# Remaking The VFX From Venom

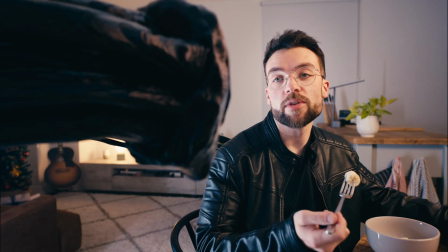0:06 You just ate 2 people yesterday. How can you possibly still be hungry?
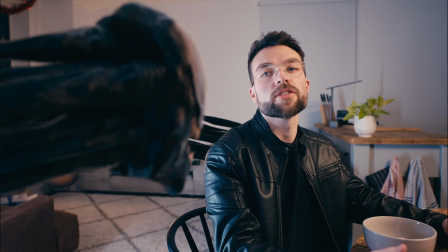0:12 You are such a child. Fine, let's go.
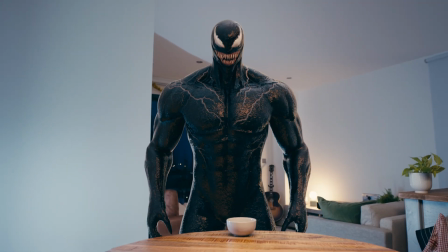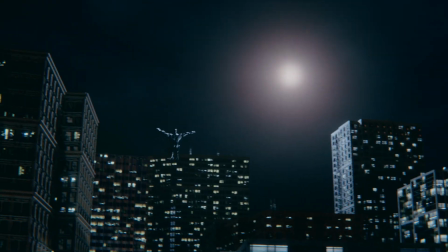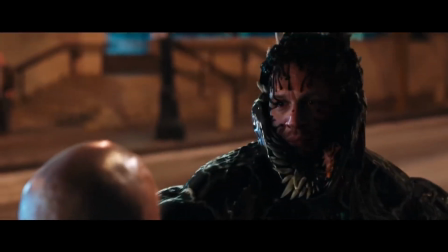0:27 In today's video, I'm going to be remaking the VFX from Venom. There's 3 main effects to cover in this video, and then a couple of invisible effects that I'll cover as I go as well.
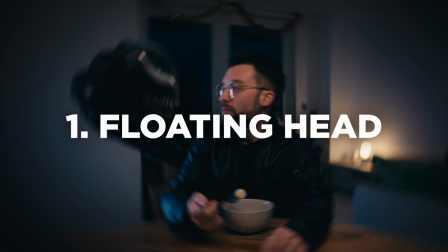0:34 The first one is Venom in the floating head form. Then there's the transform from me into a full CG version of Venom.
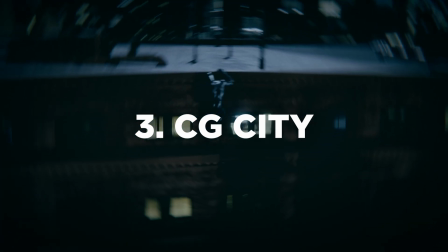0:40 And then finally there's the end shot, which is done fully in 3D using Blender. Let's get stuck in.
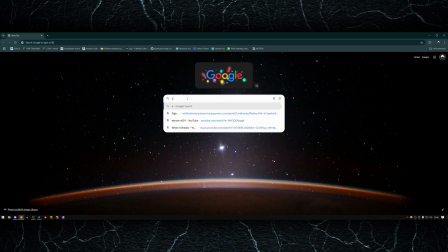0:44 First of all, I needed some sort of 3D model.
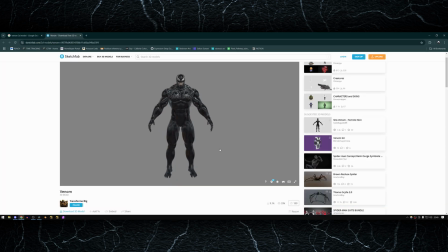0:47 I could have tried to make this from scratch, but it would have taken ages, and this video would have taken even longer to make, so I scoured the internet and found this really good one instead on Sketchfab.
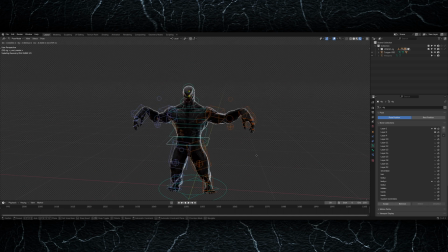0:54 As well as the model and textures being pretty good, this model also came fully rigged and already had a load of shape keys set up for the different facial poses,
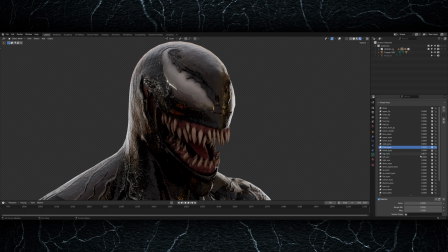1:01 which saved me a huge amount of time having to do those myself. I made some small adjustments to the shaders and then saved this in a master file that I will then append into all my other VFX shots.
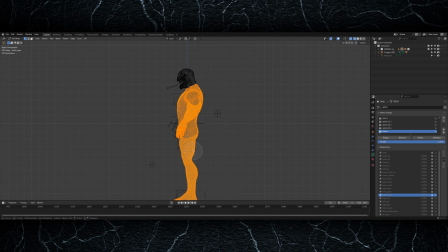1:09 Then I also made a separate master file that was for the floating head version of Venom. For this, I went into edit mode and deleted the rest of the body, and then used the sculpting tools to slightly refine the edges around the neck.
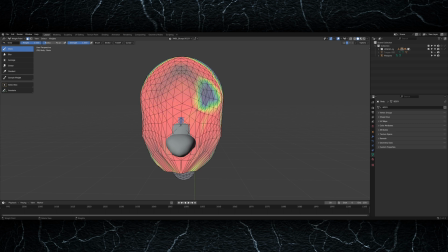1:19 Once the head was isolated, I created a separate vertex group for the back of the head around the edges.
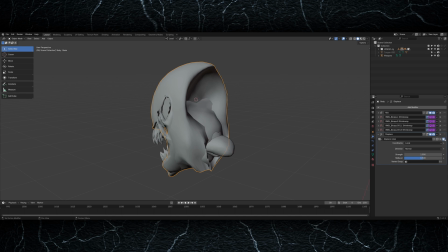1:24 Then I can use this vertex group in a displace modifier and constrain the displacement just to that area. This allowed me to recreate the flowing edges on the side of the head that you see in the film. Then I used an empty object with some location keyframes on it to define how quickly the displacement would move.
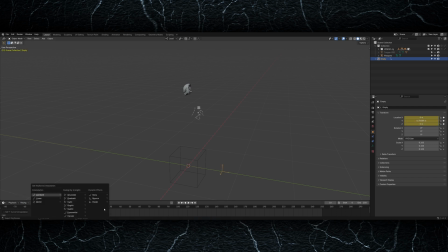1:37 I set 2 keyframes and then set them to linear extrapolation so they would continue forever at the same speed. And then by changing the distance between the 2 keyframes, I can speed up or slow down the displacement until it feels like it's moving at the correct speed. To model the tendrils that come out of the back of Venom's head, I created some cylinders, extruded them backwards and added some loop cuts to create some extra geometry.
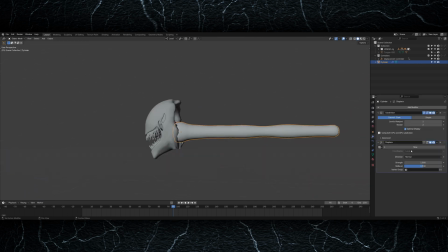1:55 I applied a subdivision surface modifier to smooth it out slightly, and then also gave this cylinder a displacement modifier as well. I set the speed of the displacement to be driven by the empty again, and then once I was happy I duplicated these a few times, changing the scale to add some variety, and created the rest.
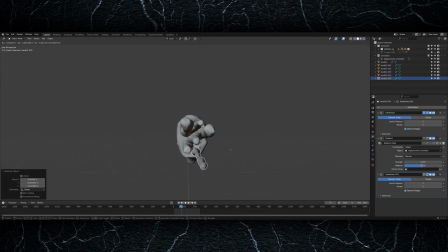2:09 I didn't spend a huge amount of time making these really detailed because I knew they would be close to the camera, dark and out of focus for pretty much all the shots.
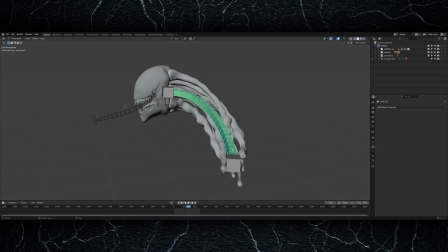2:15 Once I was happy with how they were looking, I created a bendy bone armature system, and I put some constraints on each end that would allow the bendy bone to stretch to where the 2 control points were. This means I can set the base bone to be the position of my back and attach it to my torso, and then the bone at the tip allows me to control the rotation and the position of the head.
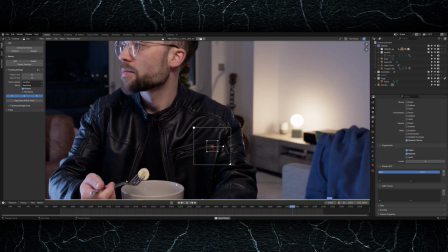2:31 To ensure that the tendrils would actually feel attached to my torso, I did a 1-point object track on my chest, and then turned this into an empty and 3D space that I can parent the bendy bone to.
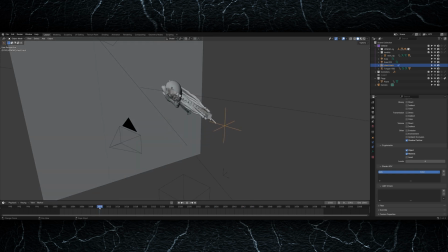2:40 I used a child off constraint on the base bone, which means this will now follow my chest movement, but the other end of the rig with the head is unaffected by this and can move independently still.
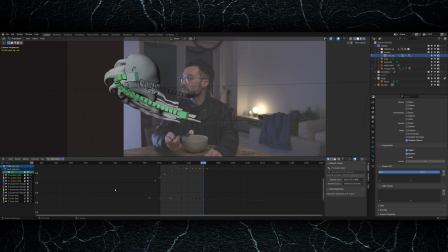2:48 For most of the shots I added some subtle rotation and movement onto the head bone, as well as obviously the poses for the face, and I used a few very subtle noise modifiers to add some extra organic movement as well.
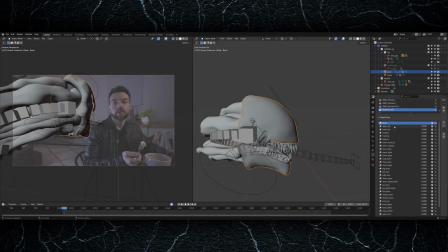2:58 Once I had the head tracked in and roughly moving where I wanted it in the shot, I would go through and refine the facial animation. To start off with, I would just get the mouth moving correctly by rotating the jaw bones, and then after that I would move on to the finer details, which involved keyframing the shape keys to get all the different facial poses.
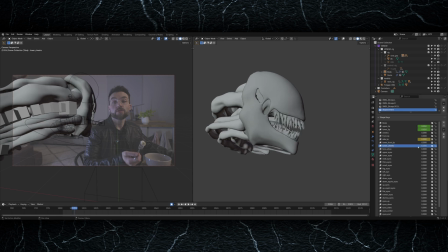3:13 As the Venom head isn't doing much talking in this, a lot of the expression just comes from the eyes and the mouth, so I'm using lots of the shape keys that control the lips moving up and down over the teeth,
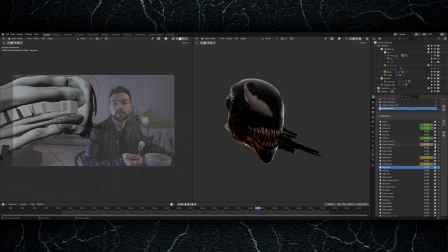3:21 changing the shapes of the eyes and also making the holes in the cheeks flare up and get wider and narrower throughout the shot.
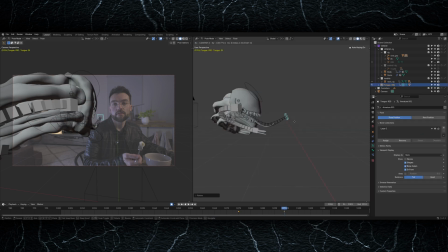3:26 I also animated the tongue in some shots just to add some extra detail. The shape key on the tongue allows me to extend it in and out of the mouth, and then there's a bone at the end similar to the bendy bone system for the neck that allows me to control where the tip of the tongue goes and animate its rotation from there. So in some of the shots I have it flicking in and out of the mouth to add some extra expression, or in the shot where the head turns back into my body,
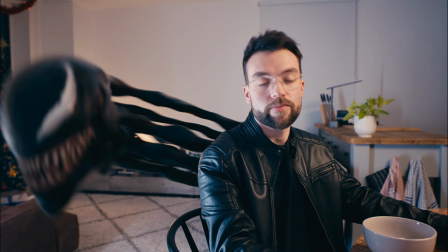3:45 the tongue whips out of the mouth and follows the animation of the head but a few seconds behind to make it feel like it's being dragged along.
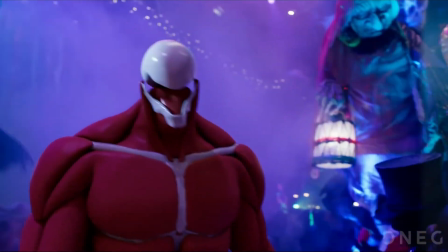3:50 When I was doing some of the initial research and planning for this video, I watched some of the VFX breakdowns from the films,
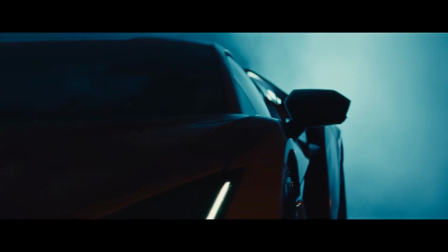3:56 and I noticed at one point they were talking about how they approach lighting Venom the same as lighting a car commercial.
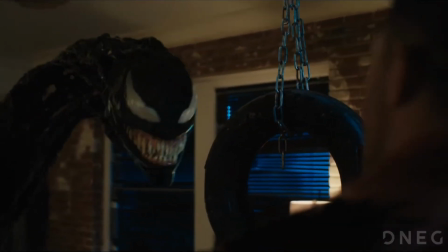4:01 Because his body is so dark and it's difficult to read much detail in that form,
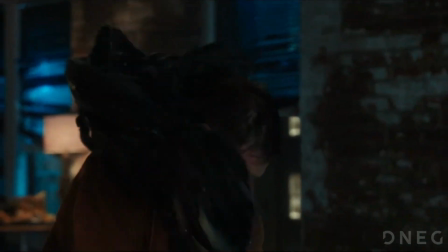4:04 they had to place the lights very specifically to create specular highlights across Venom's body that would enhance and complement his figure.
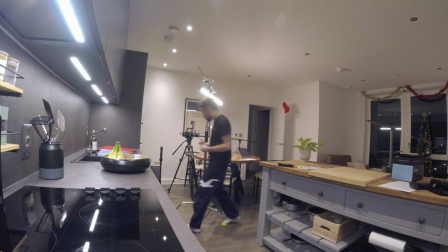4:10 So I tried to do a similar thing by putting a few lights in my shot.